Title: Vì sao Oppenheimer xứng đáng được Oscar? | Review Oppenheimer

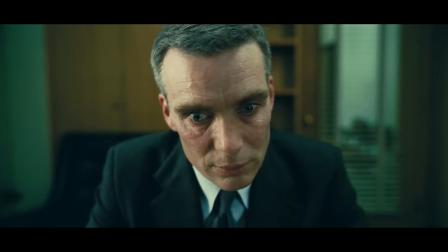4:02 nó đời hơn Nghe như phim Trấn Thành Thì đây đồng thời là một con dao hai lưỡi Đúng như cái lời Trấn Thành nhất vào
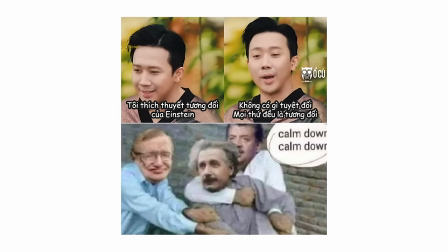4:07 một bánh xanh này Cái gì trên thế giới này thì cũng chỉ là tương đối Lịch sử được vết lại thì nó cũng như thế Trừ khi đấy
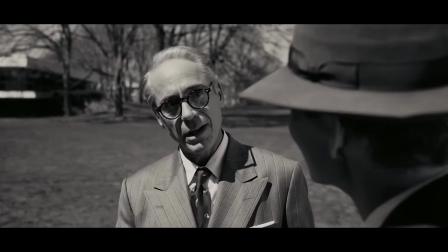4:12 là hồi ký của chính bản thân người đó viết Thì họ do người khác dựng lên đều chỉ đáng tin khoảng tầm 50% Cũng vì
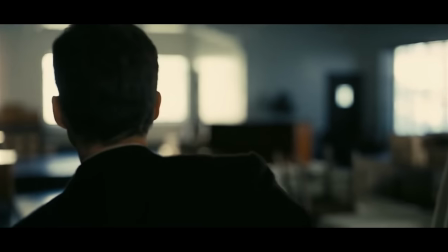4:18 thế mà các bộ phim tiểu sử thì thường hay mắc vào tranh cãi liên quan đến lật sử Hoặc là không đúng với kỳ vọng của khán
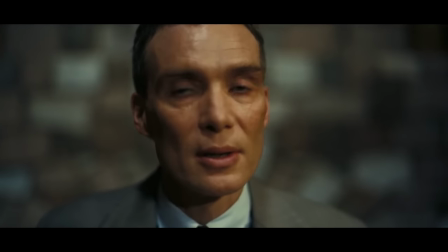4:23 giả về nhân vật đó Như may là Oppenheimer là phim Mỹ và nhiều người Việt thì cũng chẳng biết Oppenheimer là ai Nên là thôi,
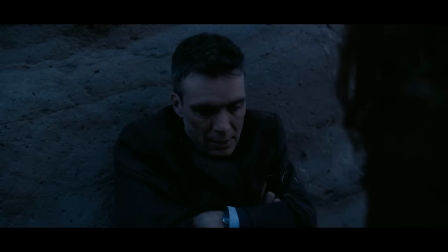4:28 người ta cho gì thì mình xem đấy Một cái điều mà tôi thấy phim này khá hay là cái khía cạnh người của nhân vật chính được đưa
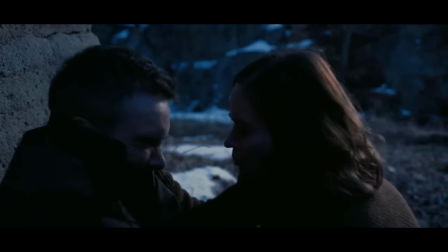4:34 vào khéo Nó chủ yếu đang vai trò để phát triển tâm lý của nhân vật Oppenheimer sau này Nên là không hề tạo cảm giác sượng chân hay
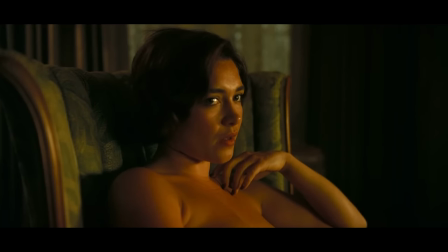4:40 là vô lý Ngoài việc OP đang yêu Jin sâu đậm Nhưng lại bất ngờ quay sai cưới Kitty Thì Oppenheimer là một nhân vật thú
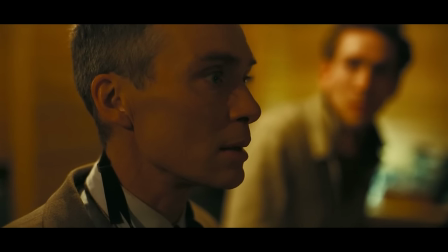4:46 vị Nhưng mà cũng khó hiểu Và bản thân tôi thì cũng chưa bao giờ từng kỳ vọng Về cái ông Silly Murphy này Chuyển sang
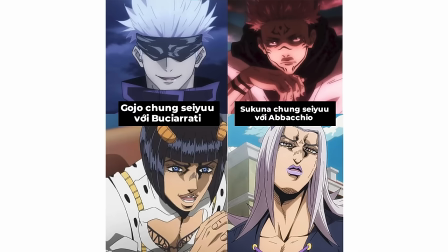4:52 làm nhà khoa học sẽ lột tải hết sự thú vị đấy Nhưng mà nếu Sukuna cũng có thể từng là bạn thân Đồng căng cộng khổ với Gojo
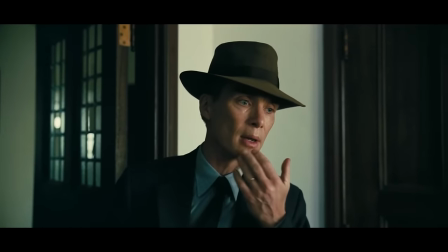4:58 Satoru Thì không lý do nào Silly Murphy lại không lột tải Đấy con người khoa học trong vẻ bề ngoài Đã in sâu trong tâm trí khán giả
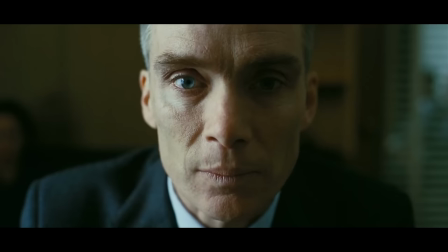5:04 là một gangster Từ cái tạo hình giống hệt Oppenheimer Đến cách thể hiện sự thấm khổ thông qua đôi mắt này Đều nói lên rằng
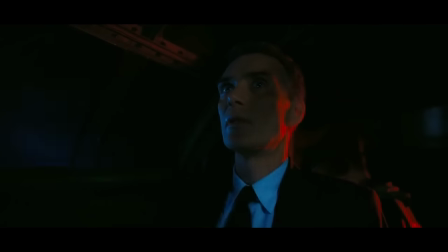5:09 đây chính là cha đẻ của bong nguyên tử Sidney Murphy đã thực sự làm quá tốt Với cái vai diễn này Tự trung lại câu chuyện trong Oppenheimer
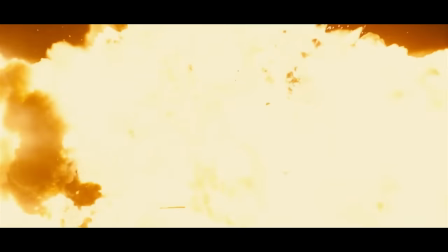5:16 Không đơn thuần chỉ là vài lát cắt lịch sử Nó phơi bầy tội ác chiến tranh Cho một thế hệ sắp quên năm 1939 có sự kiện gì Cái phần kịch bản của Oppenheimer Thực sự là rất xuất sắc Nhưng mà thứ đầu tiên người xem đập vào mắt
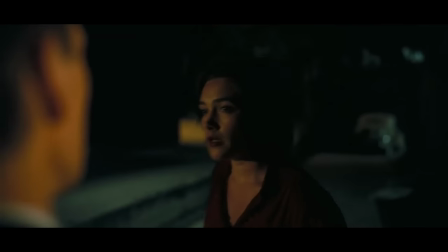5:28 Là phần hình ảnh Và vẻ bề ngoài quan trọng đến thế sao Đúng vậy Nên là bây giờ chúng ta sẽ chuyển qua phần tiếp theo là hình ảnh
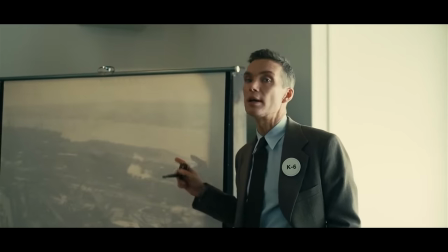5:34 Và khi tôi nói đến hình ảnh thì nó chính xác là cái cách mà bạn nhìn vào bộ phim này ra sao đấy Trong cái thời đại mà cô
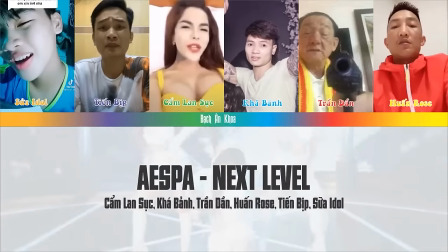5:39 Cẩm Lan với Thầy Huấn có thể collab để hát next level Thì không lý do nào một bộ phim điện ảnh được đầu tư
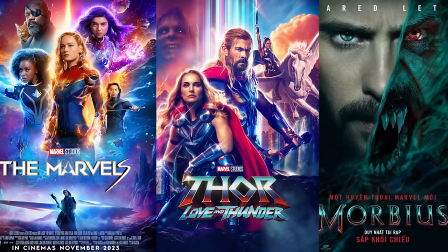5:44 hàng triệu đô có thể tệ về mặt hình ảnh được cả Trước khi bạn là She-Hook hoặc là tất cả những phim Marvel gần đây Từ đầu đến cuối phim của Oppenheimer,
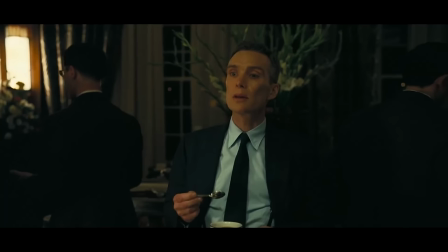5:52 hình ảnh đều vô cùng chiến tru Cảnh quay sắc nét, màu phim hợp lý, mọi thứ đều đáng với số tiền được bỏ ra Vậy thì cái thứ cần phân tích ở đây là gì?
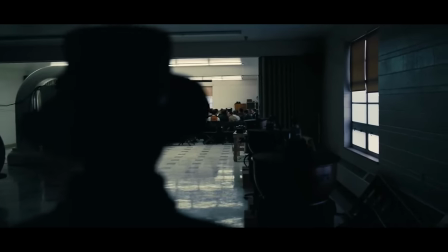6:00 Đó là các góc máy và cách mà đạo diễn Christopher Nolan sắp xếp tầng không hình Bắt đầu với góc máy đi Chúng ta có một
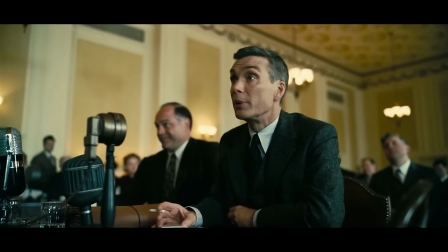6:06 bộ phim tên là Oppenheimer Với số lượng góc máy kỳ lạ là còn nhiều hơn tân số Ấn Độ Ví dụ trong các phân cảnh OP đứng
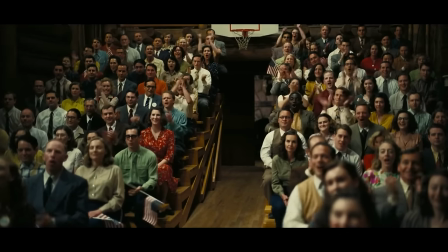6:12 trước các nhà khoa học để phát biểu Sau khi Mỹ thả thành công 2 quả bom nghiên tử xuống Hiroshima và Nagasaki Máy quay lúc
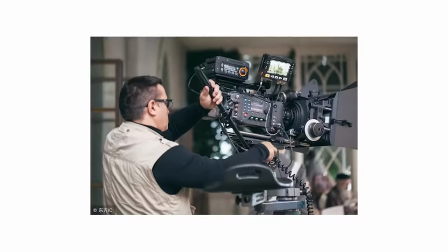6:18 này rung lắc dữ rồi Nhưng mà tôi khá chắc là không phải do cameraman run tay Mà là vì đạo diễn Nolan đang cố gắng thể hiện nội
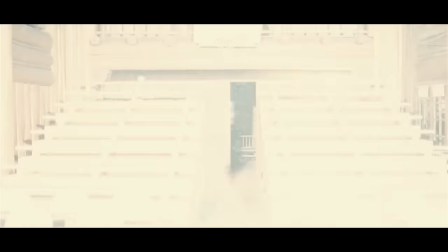6:24 tâm của OP Oppenheimer đang đứng giữa làn danh thiện ác Một bên là sự vui mừng vì thí nghiệm khoa học để đời
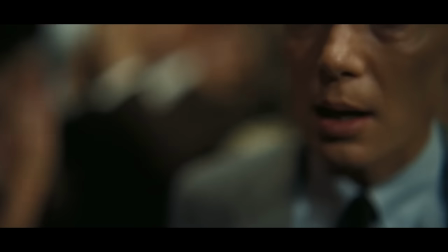6:31 đã thành công Còn một bên là sự đau khổ nỗi sợ hãi khi mà thứ thí nghiệm để nơi đó Vừa đưa 100.000 người thoát khỏi server trái đất
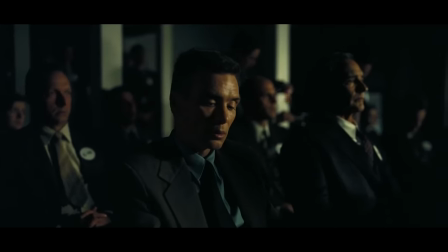6:37 Tuy nhiên cái sự dung đắc thôi thì nó chữan chưa đủ để thể hiện nội tâm của Oppenheimer Người bình thường overthinking thì Oppenheimer gọi là ố
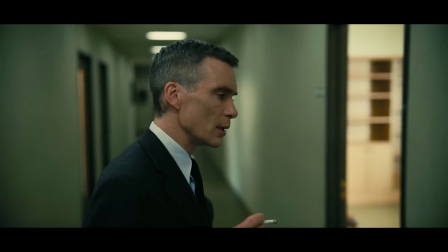6:44 dề thinh kinh luôn Và công việc của đạo diễn Nolan là cố gắng tái hiện sự ố dề thinh kinh đấy sao cho chân thực và
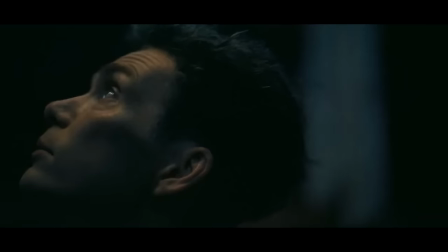6:50 dễ hiểu nhất Tôi nghĩ đấy là lý do mà ngay mở đầu phim ta có thể thấy những chi tiết hình tượng khó hiểu như là những đốm
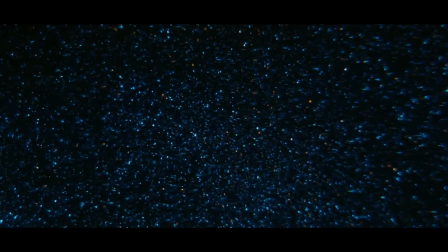6:55 sáng va đập vào nhau Hoặc là hình ảnh của một chiều không gian lượng tử với những hố đen vũ trụ phức tạp Những thứ
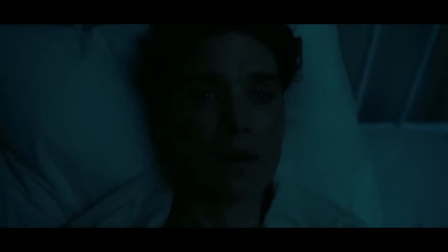7:00 mà bạn thường chỉ có thể thấy sau khi chơi đồ Thì những thứ bạn thường chỉ có thể thấy ngay sau khi chơi đồ này thì thực
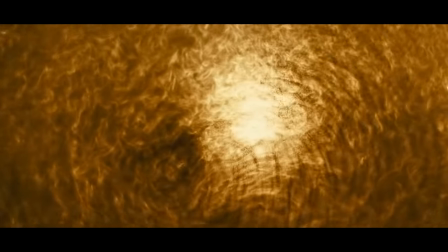7:06 ra chính là nội tâm của Oppenheimer Có lẽ vì ông là một nhà khoa học chuyên về lượng tử nên là Nolan mới dùng những hình
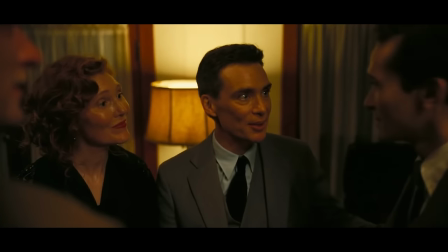7:11 ảnh này để khắc hỏa nội tâm Bên cạnh đó thì như đã nói ở trên Oppenheimer được kể bằng ngôi thứ nhất nhưng mà số lượng người
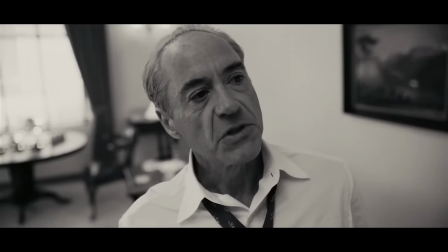7:16 kể lại là 2 Nên là để phân biệt giữa hai góc nhìn này thì Nolan đã chọn cách là thay đổi màu sắc của phim Với
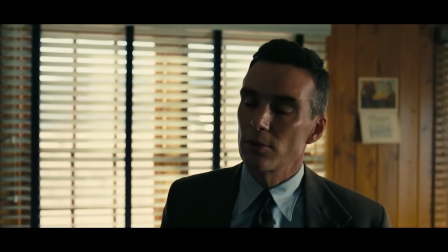7:22 những phân cảnh quá khứ, dưới góc nhìn của Oppenheimer thì sẽ là màu phim bình thường Đôi lúc sáng tối không rõ ràng nhưng mà nói chung là nó vẫn sẽ có màu
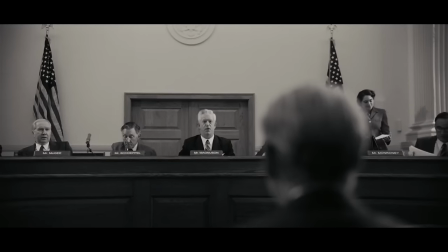7:28 Còn dưới góc nhìn của Louis Shaw và bối cảnh là phên điều trần của Quốc hội Mỹ năm 1959 Thì
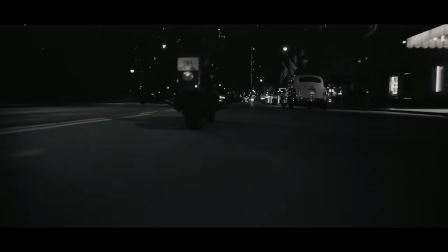7:33 sẽ hoàn toàn là một mảng đen trắng Việc hai góc nhìn này được kể bằng hai tông màu hoàn toàn trái ngược nhau Thì
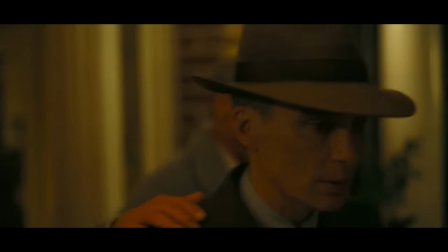7:37 sẽ có tác dụng rất lớn trong việc định hướng người xem Những phân cảnh có màu thì chủ yếu tập trung vào nội tâm và sự đấu tranh Nguồn
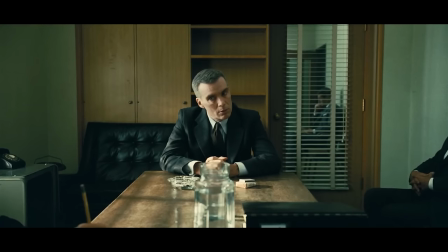7:42 gốc nhìn hoàn toàn chủ quan về Oppenheimer Mọi người xem thì sẽ nghĩ nghĩa là Thì ra ông này dù có chế tạo ông nguyên
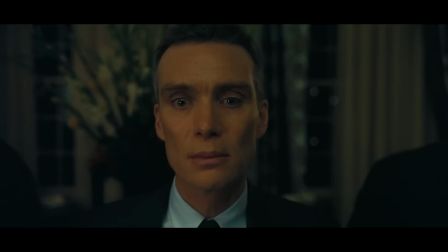7:48 tử để giết hơn 100.000 người thì ông ấy không tệ như thế Trong khi câu chuyện từ gốc nhìn của Lewis thì lại khách quan hơn Và
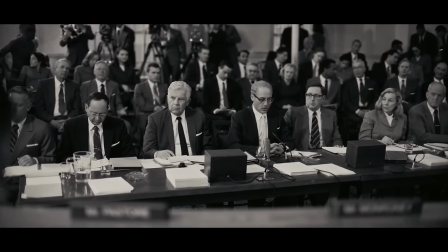7:54 nó đúng với những gì mà thế giới vốn nhìn về Oppenheimer thời bấy giờ Nhưng mà nói như vậy thì không có nghĩa là đạo diễn Christopher Nolan
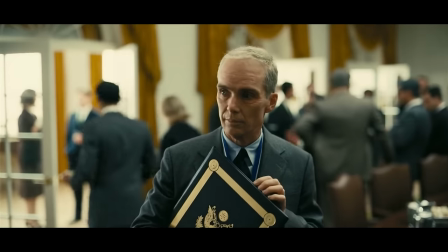8:00 đã tạo ra một phiên bản lật sử của Oppenheimer Oppenheimer có thể là một nhà khoa học đại tài Nhưng cũng là sự tự hủy